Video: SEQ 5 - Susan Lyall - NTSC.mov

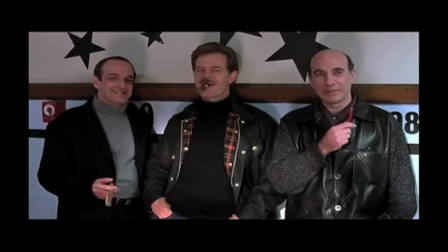And then it moves into consideration of the action of the scene, the character,
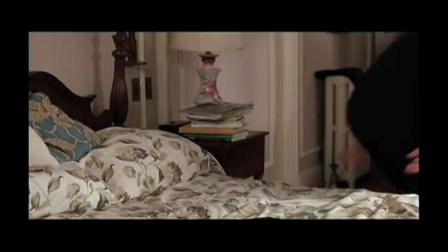the actor's physical attributes, the color of their hair, their skin, their weight. All of these things help you arrive that's the ultimate choice for the costume.
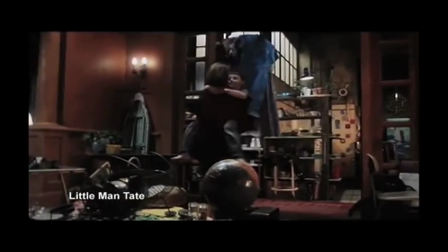Can you cut a rug, handsome?
Working with Jodie Foster was a turning point in my career.
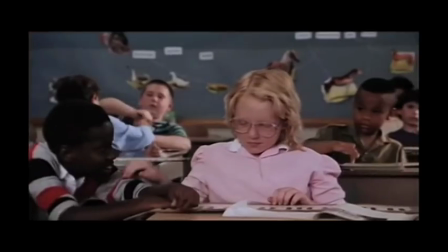When she took me seriously, everything changed. On Little Man Tate, I just talked about the kid, basically,
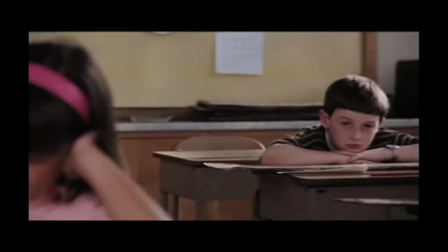and how to make the boy in Little Man Tate be different from the other kids, and what his concerns and obsessions would be,
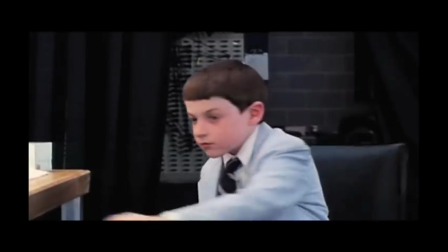and how it would be reflected in his costume. We don't really talk about clothes, you know. We talk about who the people are and how they've lived their life and where would they shop, where would they have picked up these clothes, how well do they take care of them.
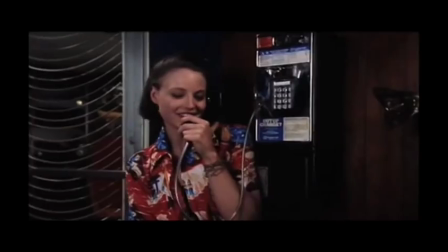I'm not as inventive as she is visually in terms of the clothing style of the movie, but I always choose right, she says, because I choose the one she wants.
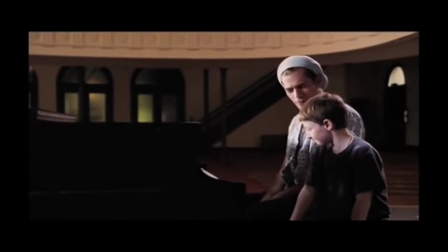Wait, I'm swinging.
On Home for the Holidays, a big concern was the green dress worn by Cynthia Stevenson because around the Thanksgiving dinner table Robert Downey Jr. is cutting that turkey and it shoots off across the table and smacks her in the chest.
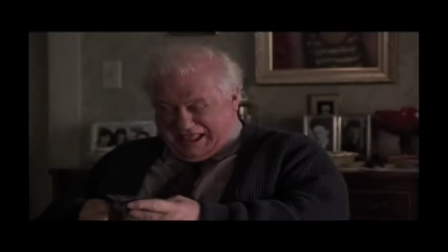And then everyone goes in to help her and they just they make it worse and spill all the juice from inside all over her and she is upset. We had to test all the different fabrics to decide which one stained the best, which one the goop from the turkey clinged to the best, and of course still looked like an appropriate fabric for this prim green dress that she was going to wear.
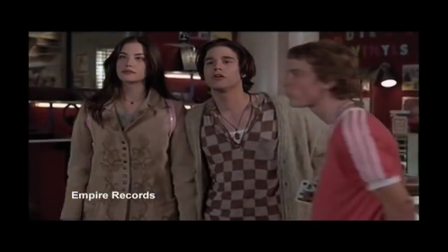I think directors, and young directors in particular, they think they need to be very specific.
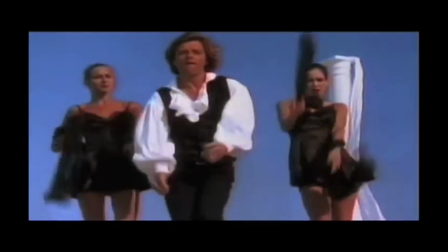They think they need to say it should be a red Hawaiian shirt, but they don't have to say that. They need to say what they hope to achieve and that is usually expressed in an emotion or
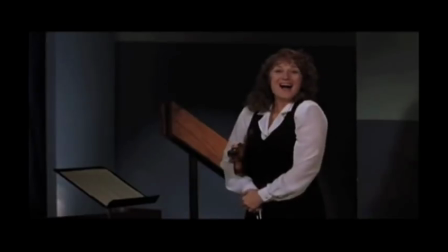They should look uncomfortable They should Whatever it is we can help and that's what we're there for to help push the story forward When I costume a period film the research is very
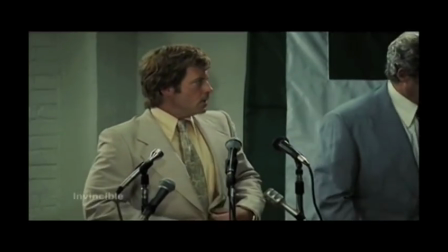interesting and satisfying but honestly working in contemporary movies
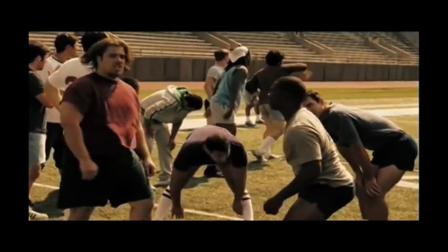is in many ways more challenging because everyone wears their clothes, everyone knows what it feels like, and everyone thinks that it's, you just go and buy something. And it's really so much more complicated than that, and I've always found it hard to convey that somehow.
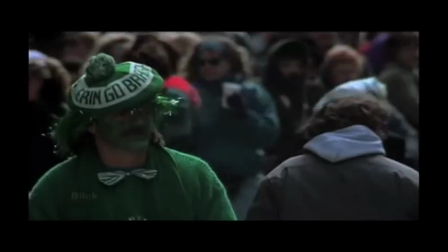There's a tremendous amount of thought and effort behind everything that you see on that screen that they are wearing even though we improvise and
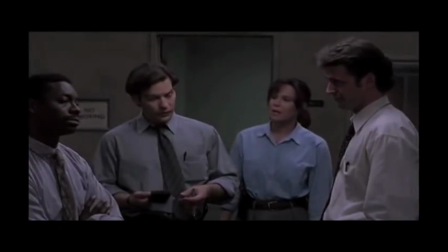even though we're on the fly all the time there is always a background to it susan always made me feel like a princess and so i thought i'd be one today so i could hand it off to her